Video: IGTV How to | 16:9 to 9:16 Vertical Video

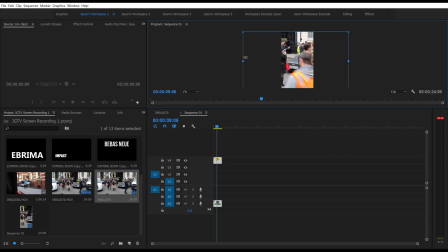(4:07)
And so I've moved that window into a position that focuses on the DeLorean. I'm losing a lot of good stuff that contextualizes this image, but that's part of the vertical video journey.
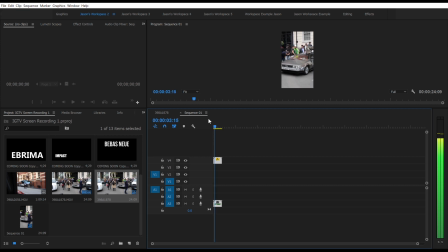(4:19)
And that's why shooting originally in vertical format is a good idea, as I mentioned at the start of the video. I'm happy with that though. I can see the DeLorean, it's very clear. And I can also see lots of people slowly starting to gather around the car and take photographs.
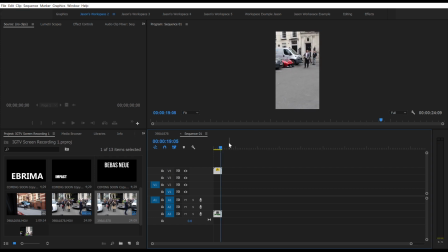(4:36)
And now the video swings over to the Pagani, which, as luck would have it, doesn't have a lot of people taking pictures of it at that moment in time. So I'm just gonna mess with the edit a little bit. I'm gonna zoom into the Pagani just to guide the view a little bit so you can see the car so that it all makes sense.
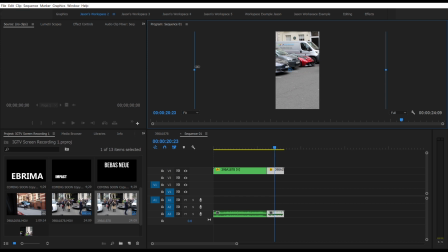(4:52)
And now I'll accelerate the rest of the edit and show you the finished article in the timeline.
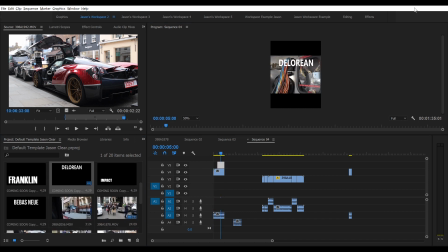(5:03)
There's a nice bit of footage that I've just dragged in of the flux capacitor. I've decided to keep that in the center of the frame with black letterboxing above and below it.
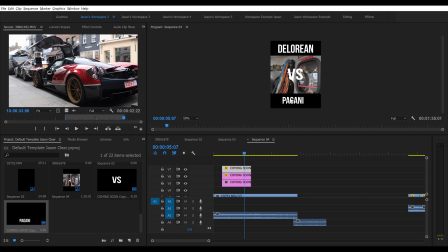(5:11)
And that's because I want to put some titling in. I'm using a font that's part of my default template.
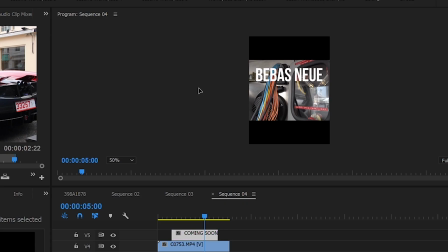(5:18)
It's called Bebas New. And that's it.
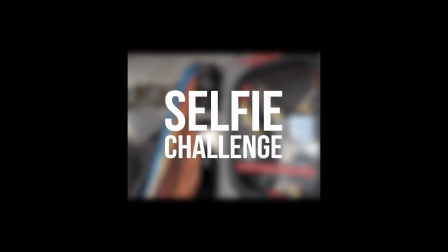(5:21)
You export in the same way that you normally would, except what you end up with, instead of 16:9, is 9:16 video.
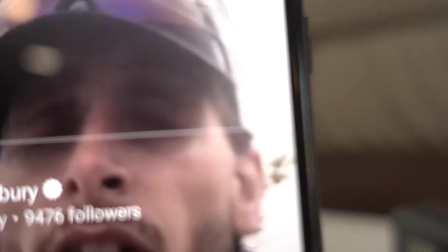(5:29)
You can then upload to IGTV directly from your computer, or of course, sideload it to your smartphone.
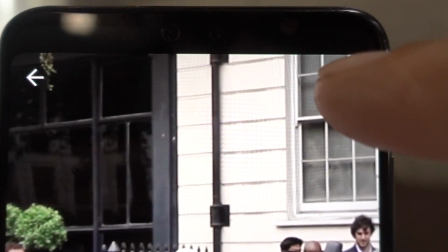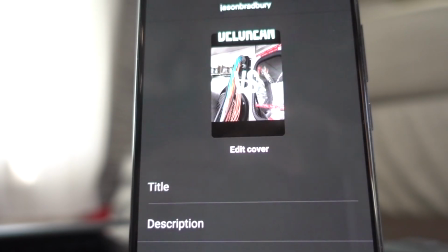So, IGTV, are you using it? Have you got a good reaction from it? I think it's a really great opportunity to get in early and really establish a new audience for your Instagram and all the other social media stuff that you're involved with. If you've got your own tips for converting 16:9 to vertical format video, let me know. In fact, I'm interested in anything you have to say about IGTV, YouTube, and social media in general. Let me know in the comments section. And while you're at it, why not give us a like and a subscribe? That way, you'll be the first to know when all the cool content I've got incoming hits the channel. Thanks for watching.